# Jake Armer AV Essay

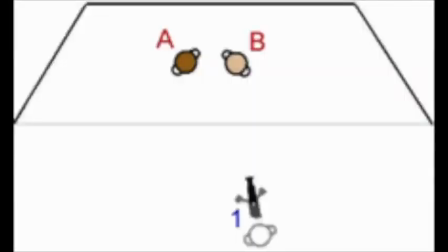Intro. Single camera technique is used in making film and video productions. Single camera technique is when you film a production, or scene, with only one camera. This could give different emotional responses from the audience. For example, if you used a handheld shot, it would give a more uneasy feel,
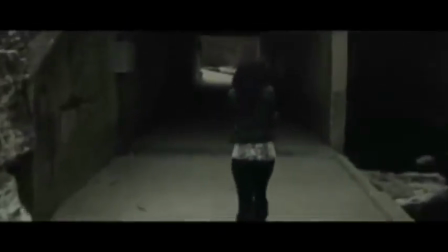or even it could make the viewer feel a part of the action, because the camera is shaking a little.
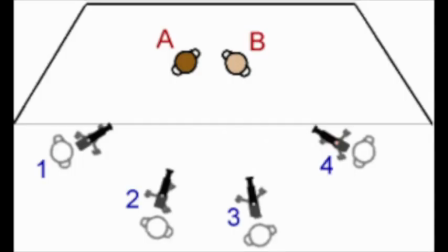Single camera versus multi-camera. The other camera technique is multi-camera, in which 3 to 4 cameras are used to film a production.
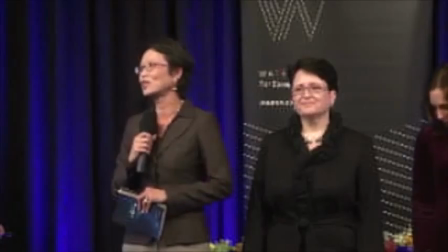This is good because then you could get 3 to 4 different angles at the same time,
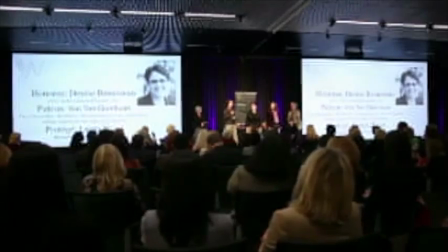meaning that you can get multiple camera angles at the same time, so you don't have to film the same scene multiple times.
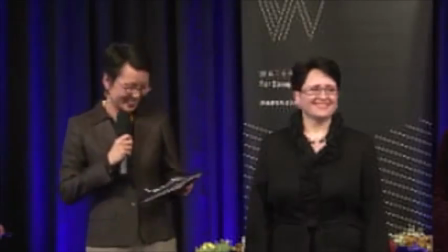However, single camera, to get different angles on the same scene, you would have to stop the scene and move the camera. What is single camera technique? Single camera technique is when a production or scene is filmed using only one camera.
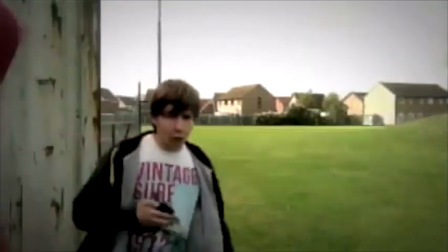Single camera techniques are used in productions like crime dramas,
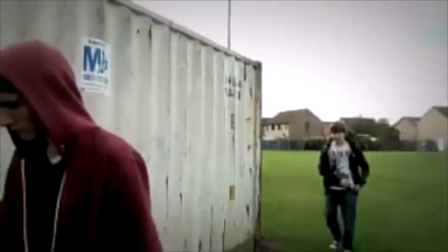situation comedies, education, hospital drama, period drama, docudrama, mockumentary.
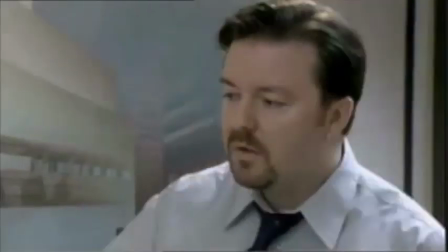For a mockumentary, single camera would be better than multi-camera,
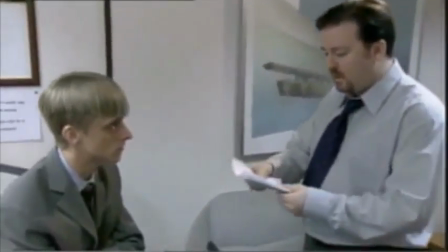because it would be unrealistic to have a multi-camera setup, because then it would seem more realistic and believable.
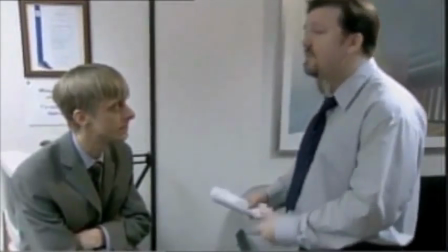However, you would want to give an amateur feel to it, to make it fit the comedy style, for example The Office.
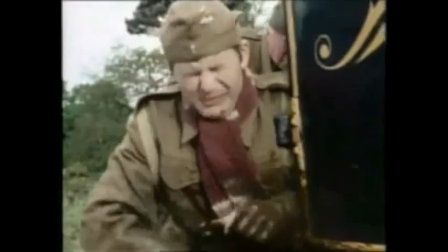Another example where single camera is used is situation comedies, for example Dad's Army, where it uses a lot of handheld shots.
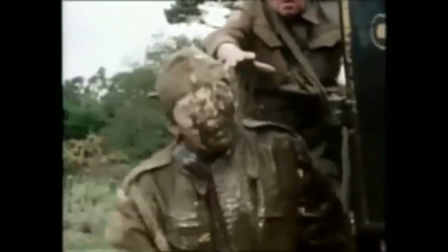This is to make the audience feel tense, which is used to build up to a punchline.
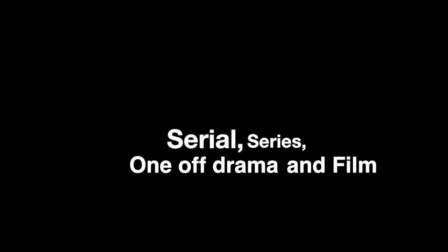Also, other types of productions are series, serial, one-off drama, and film.
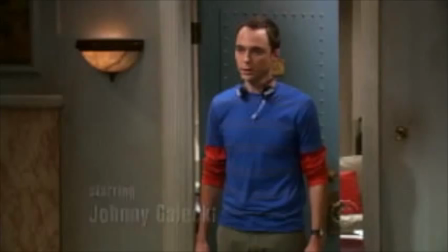And examples of a series is Big Bang Theory.
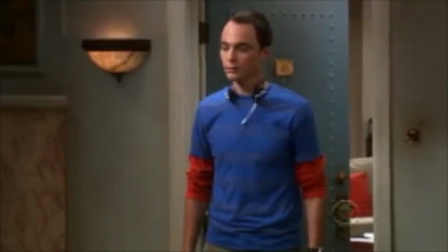This is a series because each episode has a separate plot, and if you miss an episode it doesn't matter, because the episodes don't connect.
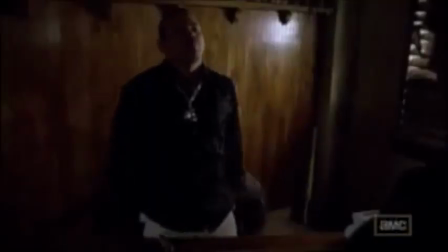An example of serial is Breaking Bad.
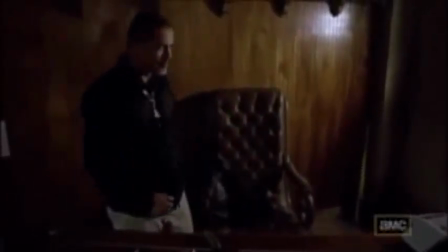It is a serial, because it has a continuous plot, and if you miss an episode you will miss out on what has happened, and won't understand the plot.
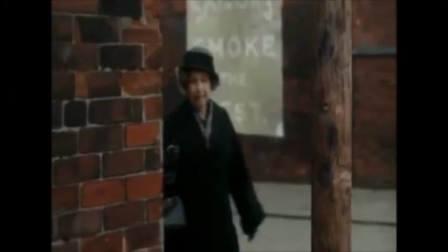An example of one-off drama is Our Zoo.
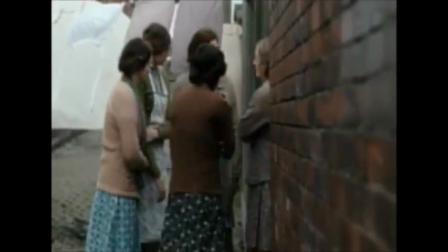It is a one-off drama, because it is only on air for a short time and is usually only a few episodes.
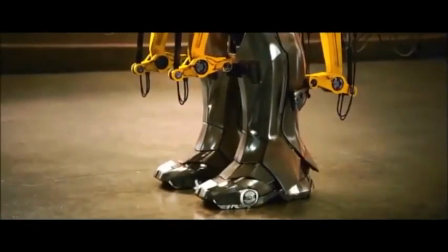And an example of film is Iron Man. It is a film, because it is a continuous production, and there aren't any breaks in what happens.
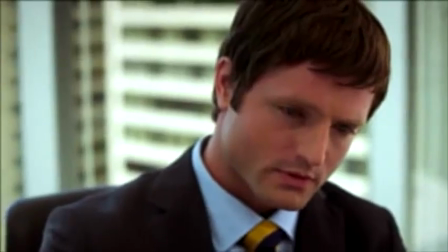Technical elements. Camera angles. There are many different camera angles and all of them give different effects to the audience.
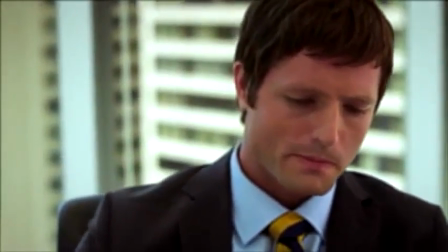For example, a close-up shot. This is a zoomed-in shot that is usually used on people's faces for reaction shots.
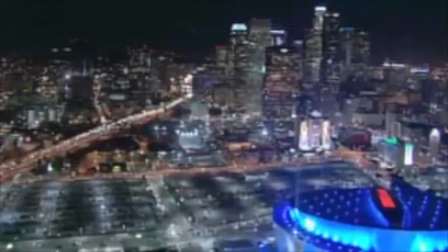It usually gives a more tense feel. Another example of camera angle would be an aerial shot.
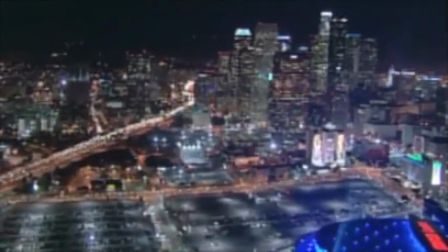This would be used to show all of an area from an upward perspective. It can be used for many purposes.
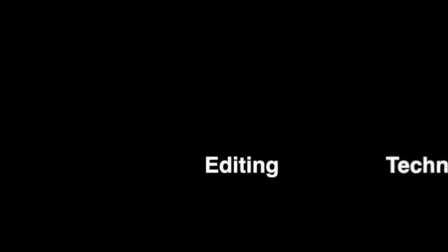It could be used when someone is spying on someone. Editing techniques. An example of editing techniques is cross-cutting,
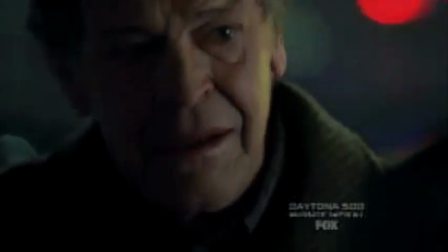which could be used during a dialogue and it cuts from shoulder to show each person's reactions to what the other is saying.
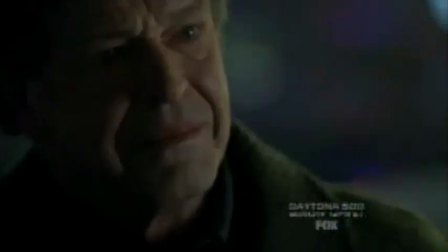This allows the audience to understand the character, because of their reactions to what is happening. Lighting. There are different types of lighting. For example, high-key lighting. This is where there is a lot of light in the scene. This is usually used to create a happy or calm feel to the production. Another example is hard lighting, which gives objects sharper shadows.
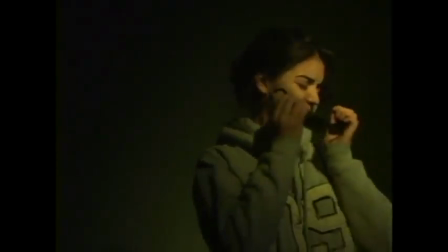This could be used to create a more dramatic scene, and create tension to the viewer.
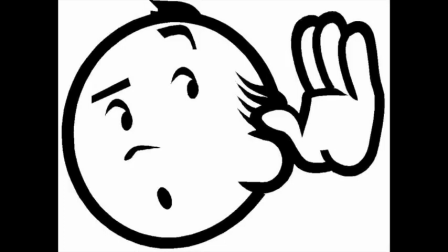Sound. The sounds in a production control the mood of the production. There are 2 types of sound in a production: non-diegetic and diegetic. Diegetic is where the characters in the production can hear the sound that is being played.
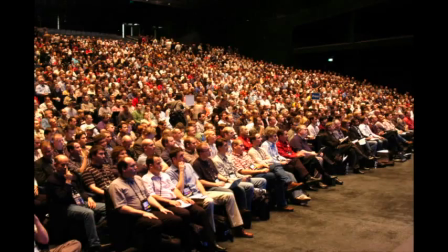Non-diegetic is where only the audience can hear the sound. This is usually to get an emotional response from the audience.
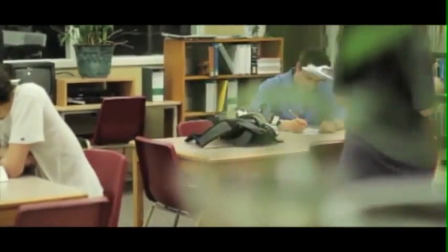Scripting. Scripting is what each character has to say, and usually explains a story.
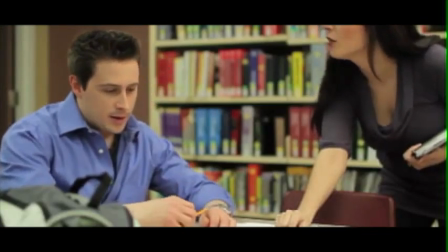Scripting isn't improvised, and allows for a story to be told efficiently.